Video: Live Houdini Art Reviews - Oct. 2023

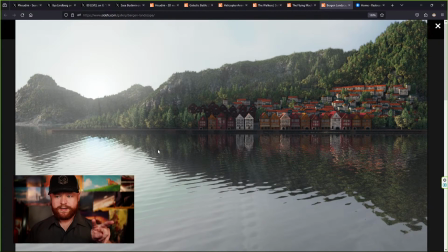You can have two versions of the water here, and all you would need to do with the displacement, or however this is made, is you would just have one section, like let's say right here in the middle, that would have it maybe be a little bit more calm and flat, or just something to break up the pattern so it's not the same thing.
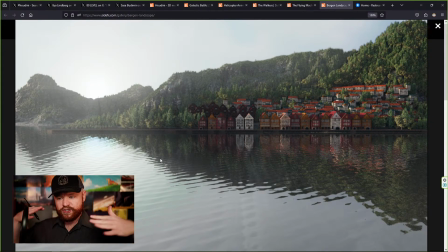And then you could use a noise to blend two versions of this thing on top of each other. In Houdini, the Ocean Toolkit has something like that for the large oceans. You create little patches of different sections that have different shapes, and it breaks up that repetition.
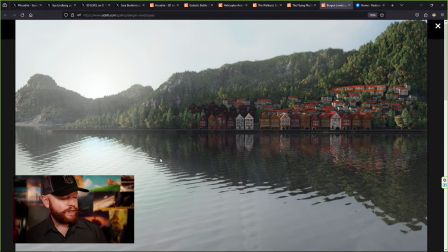That right there, I think, would take this up a notch. But again, looking at this from a distance, it seems pretty cool. It looks like we are getting a little bit fuzzy on this mask up here as well.
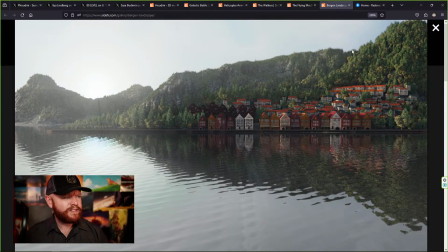And it's very difficult to fix that. But sometimes when you try to comp something in or something like that, and you get these fuzzy borders through Photoshop or whatever it is, it's tempting to make it fuzzy, but then you lose out on the sharpness and then it doesn't look realistic.
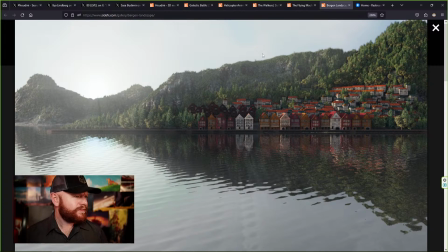So I would, it's really just up, I would say in this top corner, like this area. It's a lot better over here. It's a lot sharper. But if this was as sharp as it was up here, it might feel less fake, I guess.
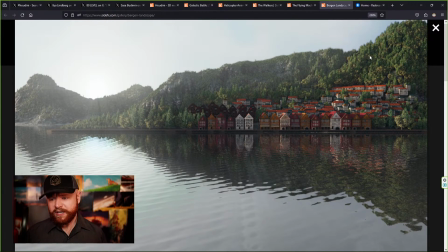So, again, just some constructive critique. I do like the concept of having these, houses up here in the hills. It would be cool to see it kind of go more diagonal too.
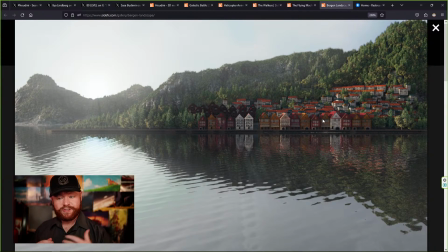One thing that you can do compositionally to make your compositions go back more is you can have a line that kind of goes diagonal. I mean, you can even see in my little picture frame, as I go like this with my hand, you can just see that there's more depth, and there's more perceived depth because of camera distortion.
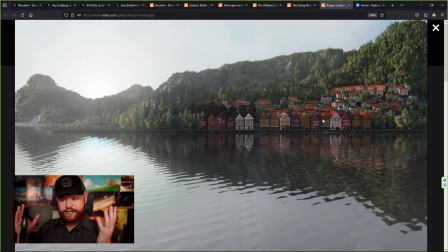So it actually will take the edges of your frame, distort it a little bit, and sometimes when you get that diagonal movement, it makes it feel like you're reaching back in the frame more. So that could be one idea too, to make this even cooler. But yeah, anyway, this is really cool.
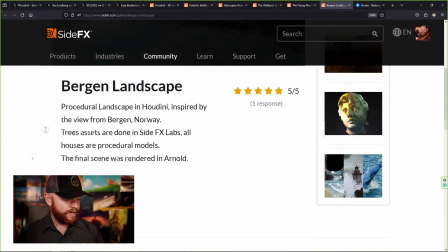Great job there, Bergen. Or not Bergen. Great job, Nee.
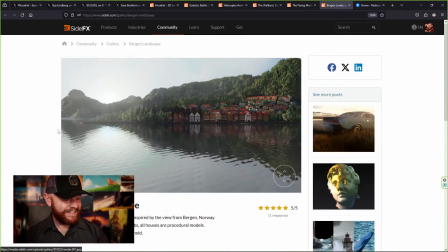I dig it. I think it's cool.
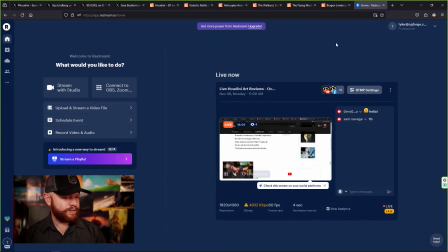What up, Sam Savage? Thanks for stopping by.
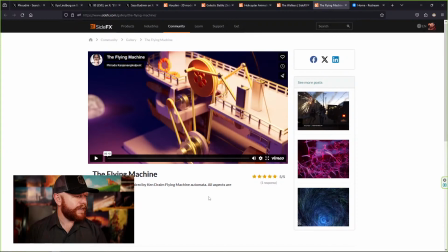All right, next up here, we have The Flying Machine by Fiorada, and I don't know how to say that last name. Ken John and Kumpens.
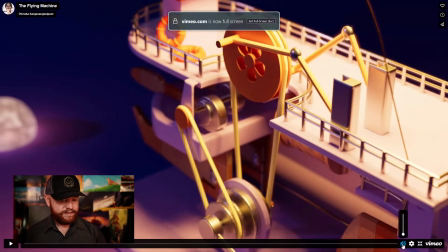This looks cool already. Let's check it out. All right, so play it forward here.
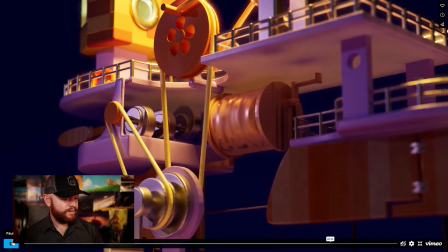Yeah. Again, first time seeing this with you guys here.
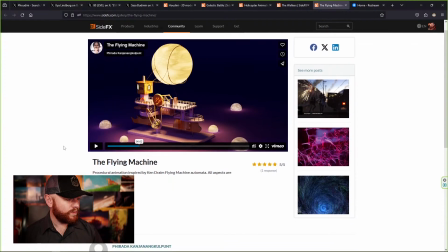Cool. This is a cool little test for animation right here.
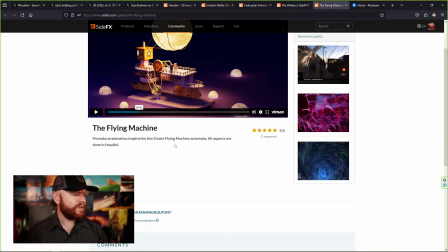So this is procedural animation inspired by Ken Dryam Flying Machine Automata.
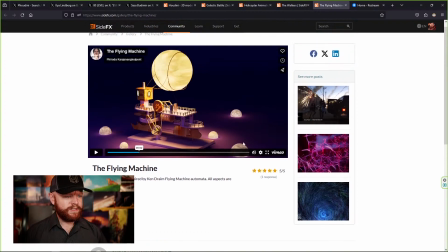All aspects are done in Houdini. Let's check it out one more time.
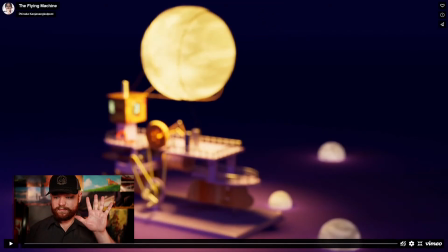First of all, I like the fact that you start without any focus and you kind of focus in. Excuse me. I think one thing that can make that even better is if you took the camera and you just pan the camera a little bit.
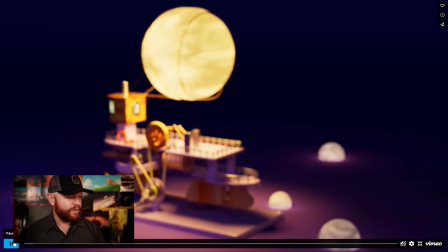Just a tiny little camera pan would make that even better.
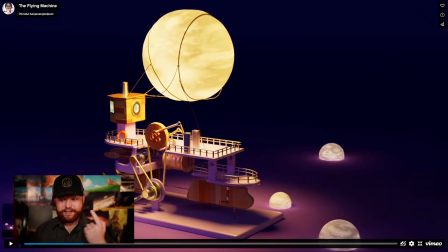Or you just have it maybe swivel around it so it takes like a round arc around that subject.
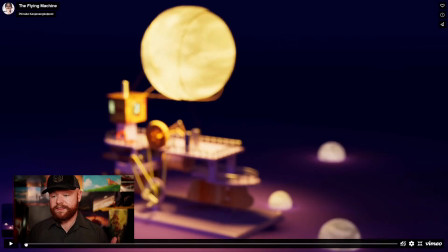It just makes it feel more cinematic. And that's why I like this focus blur going into focus. The reason why I like it is because it feels more entertaining. It's more cinematic.